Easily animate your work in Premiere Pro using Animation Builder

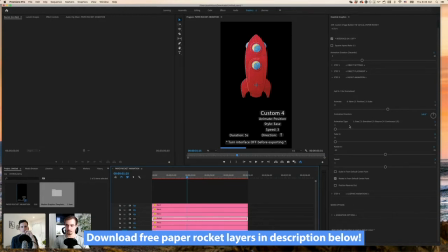(29:09)
um but yeah for sake of demonstration i'll just give you guys a quick examples a few a few quick examples with this rocket of the types of animations you can do so there's an overshoot and is this premiere settings or is this animation builder right now
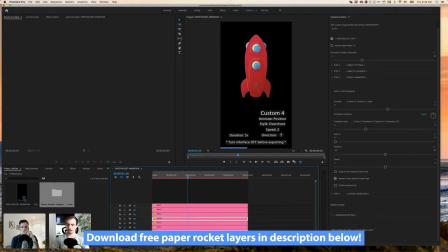(29:29)
yeah so this panel you see over here to the right this is all animation builder okay and this is within premiere pro if that makes sense yeah yeah so all of these kind of easy settings they're all
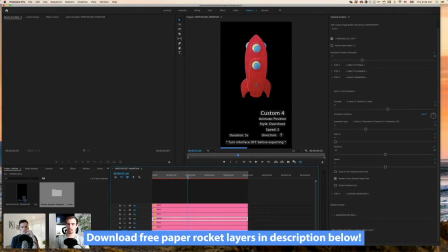(29:41)
part of the tool animation builder they're not inherently in the software yeah exactly so um you don't have there's no plugins or extensions to install all you have to do is just like what uh you saw me do at
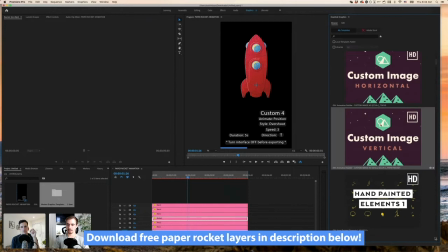(29:55)
the beginning of this is you just drag in the template um and then once you do that then everything's ready for you it basically leverages premiere's essential graphics panel yeah which lets us create these templates which
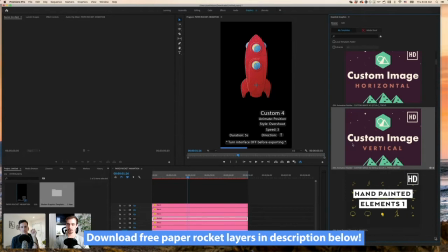(30:09)
uh adobe made it possible for us to add a ton of extra code to um so it's actually not a plugin it's more so like a template that we're using
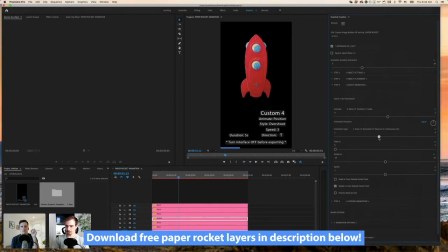(30:17)
amazing that makes sense cool so yeah there's overshoot i can set it to bounce and i have full control of all these different settings um so i I can control how much it bounces and the speed.
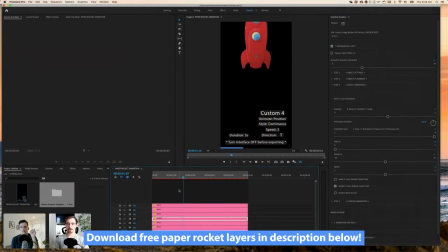(30:36)
I can do a continuous animation. It's basically just where it moves into frame and then out of frame continuously. And I can do all these same animations for scale. So I'll just do a quick example. So you see it scales in. I'll do overshoot.
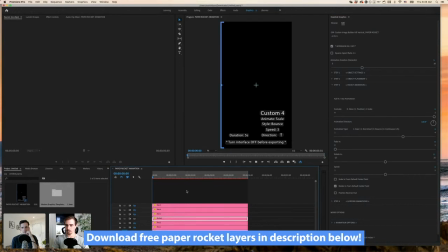(30:57)
So you can imagine for a logo animation or whatever type of animation you're creating, It could have all the different elements come in in different ways. And you'll notice it's scaling from that center point that we set.
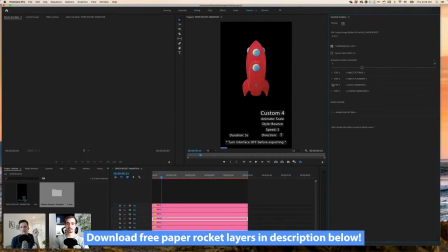(31:12)
We're not even halfway into the demo. And we just had two people who I think are grabbing the tool right now, animation builder. So thank you, Sarah and Marie. That's awesome. Yeah, we hope that you love playing with it. Cool. Yeah, so I'll give you guys a quick example of how the center point works.
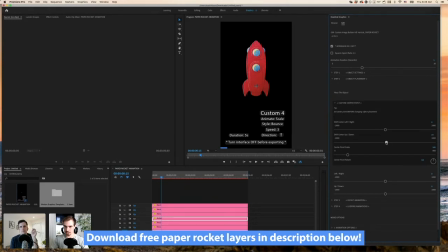(31:33)
so under object placement i'll go to custom center point and then i'll just shift i don't know if you guys can see the little crosshair yeah we can yep so right here this is my default center point which is in the center of the image and then my custom center point i can
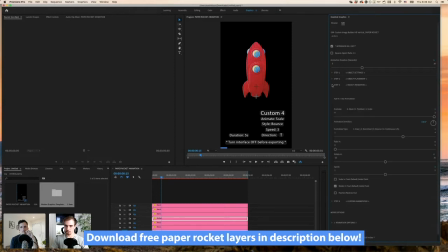(31:48)
move to be anywhere that i want so if i has to do that and then set this set it to scale from that point you'll see it actually scales from that position yeah cool
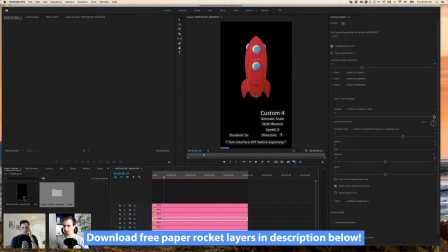(32:03)
um yeah so now i'll go ahead and just animate this rocket so just like we did before i just want to do a simple ease so i'll have it ease into place and
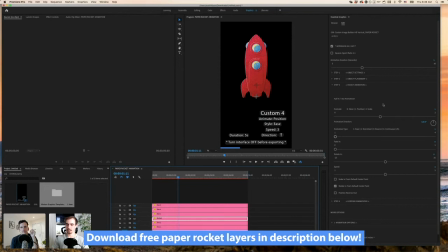(32:18)
then obviously we want to be a little more dynamic than that it just feels a little stiff coming in perfectly straight so what i can do is now we can add our looping animations and then I'll have the position loop and I want it to move kind of randomly.
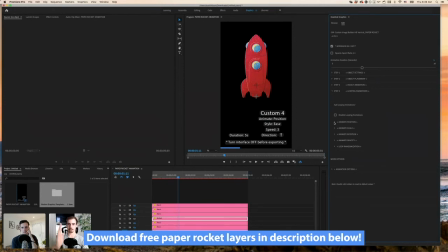(32:34)
So I'll have it move up and then kind of float in place and then it'll shoot out a screen. So I'll set animate position to random. I'll bring down the speed and distance a bit and we'll see how that looks.
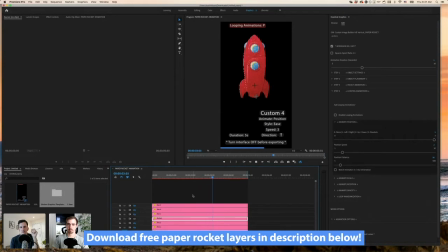(32:50)
Perfect. Remember guys, do pop any general questions into the ask a question box and make sure we get through all of those at the end. Cool. So you can see how that just adds a little bit of movement to it, so it starts looking a little bit more natural already.